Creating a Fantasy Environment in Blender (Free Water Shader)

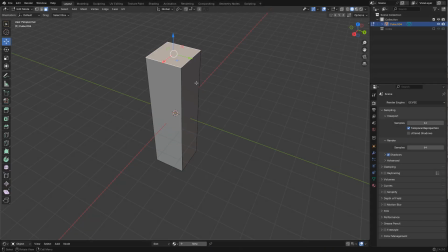[0:04]
The first step is to create the rocks, I already explained the process on my previous tutorial
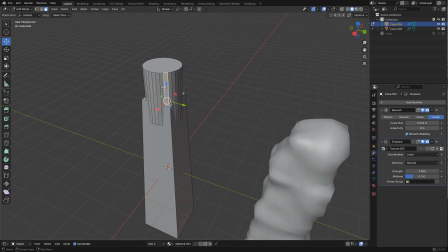[0:11]
Basically is remesh and displace modifiers with
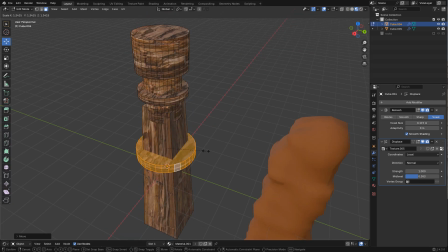[0:16]
simple shapes and of course the textures will do the rest
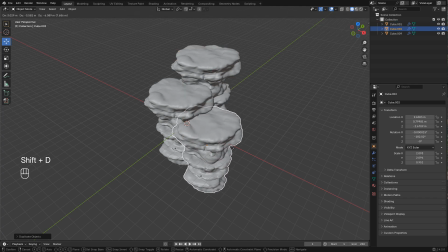[0:23]
I didn't want a flat ground so I duplicated the
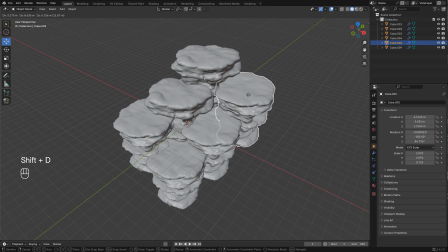[0:28]
rocks and tried to randomize them I selected all the rocks,
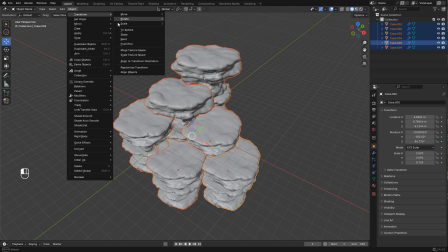[0:34]
now here in object, transform,
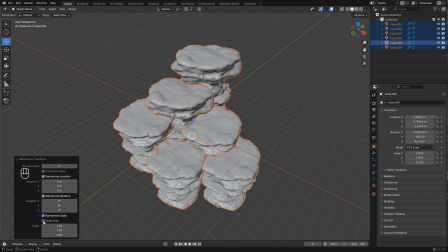[0:37]
randomize transform, I can randomize the rotation, scale and location.
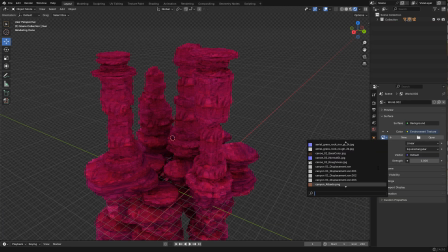[0:45]
For the lighting I used an HDRI with low intensity,
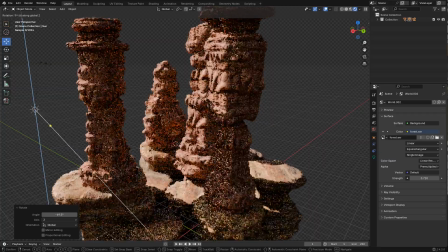[0:52]
then I added a sunlight, I placed the camera in the shadow side I'm
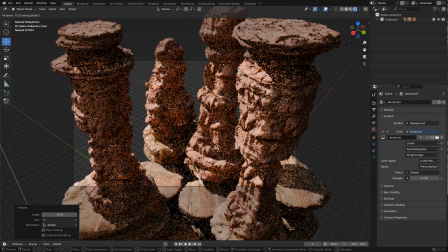[1:00]
just rotating the light until I get an interesting lighting so I can see more details of the rocks the
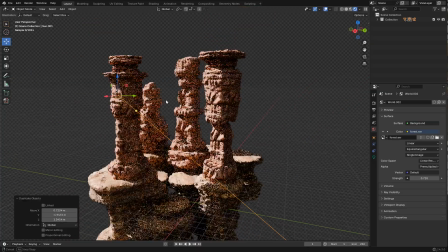[1:10]
shadows are very dark so I duplicated the light and rotated
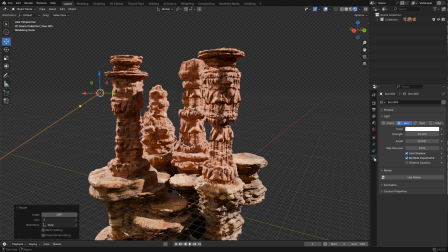[1:15]
to the opposite side now in data disable cast shadows as I don't need it and
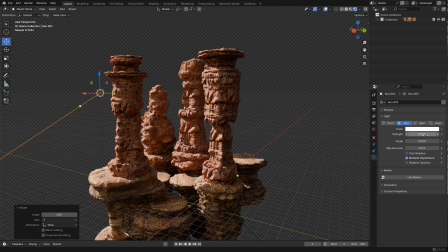[1:24]
I need to lower the strength and change to bluish color just to tint the shadows for
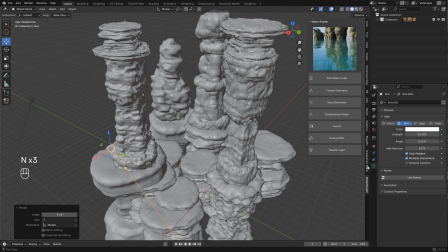[1:36]
the water and using my add-on it's free just click on add water now
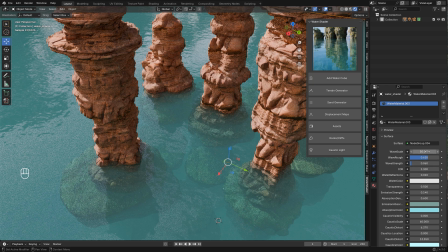[1:49]
in material properties I'm gonna change the wave scale, I can play with transparency and emission and
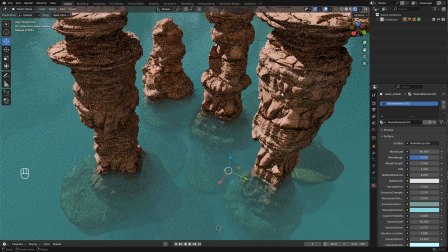[2:06]
I can also lower the strength of the waves or change the color of the water.
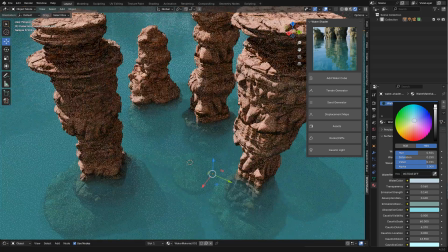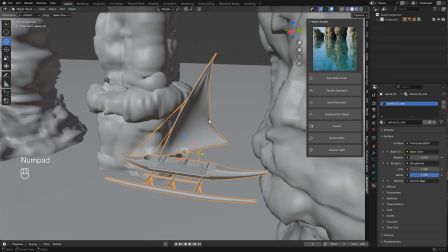[2:21]
Next I'm going to use a boat these are some Polynesian boats that I
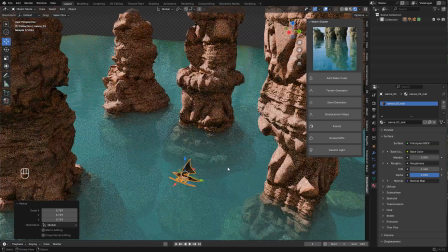[2:27]
made they are available on my gunboat there are three different boats that you can use for free
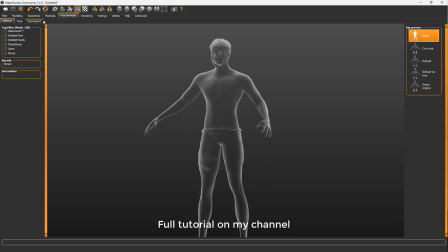[2:33]
for the characters I use makehuman and mixamo for rigging you can check the tutorial in video description
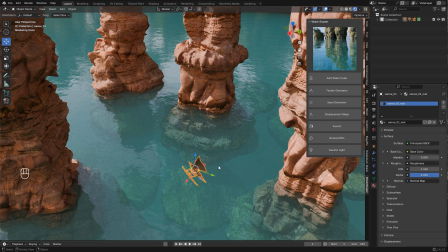[2:44]
now I want to add foam to the edges of the rocks just select the rocks and press M and move them to the foam collection
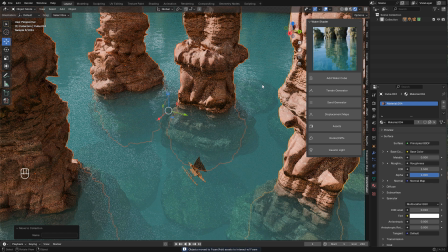[2:57]
this collection will be created with the water cube you need to create anything now select
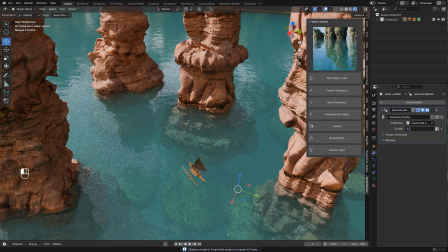[3:03]
the water in modifiers with this value you can control the visibility of the foam to start i'm gonna set it to 1.5 later i can adjust it now
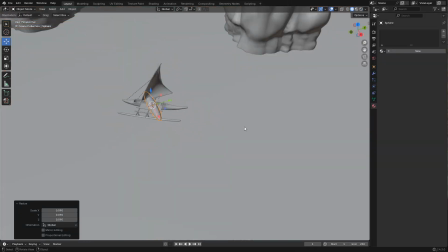[3:20]
for the water trails i added a sphere and scale it on the x-axis
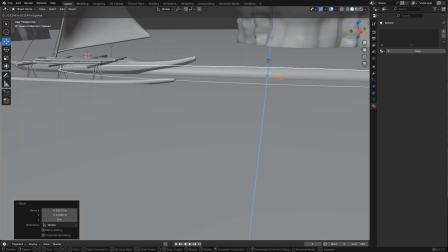[3:27]
needs to be in the water now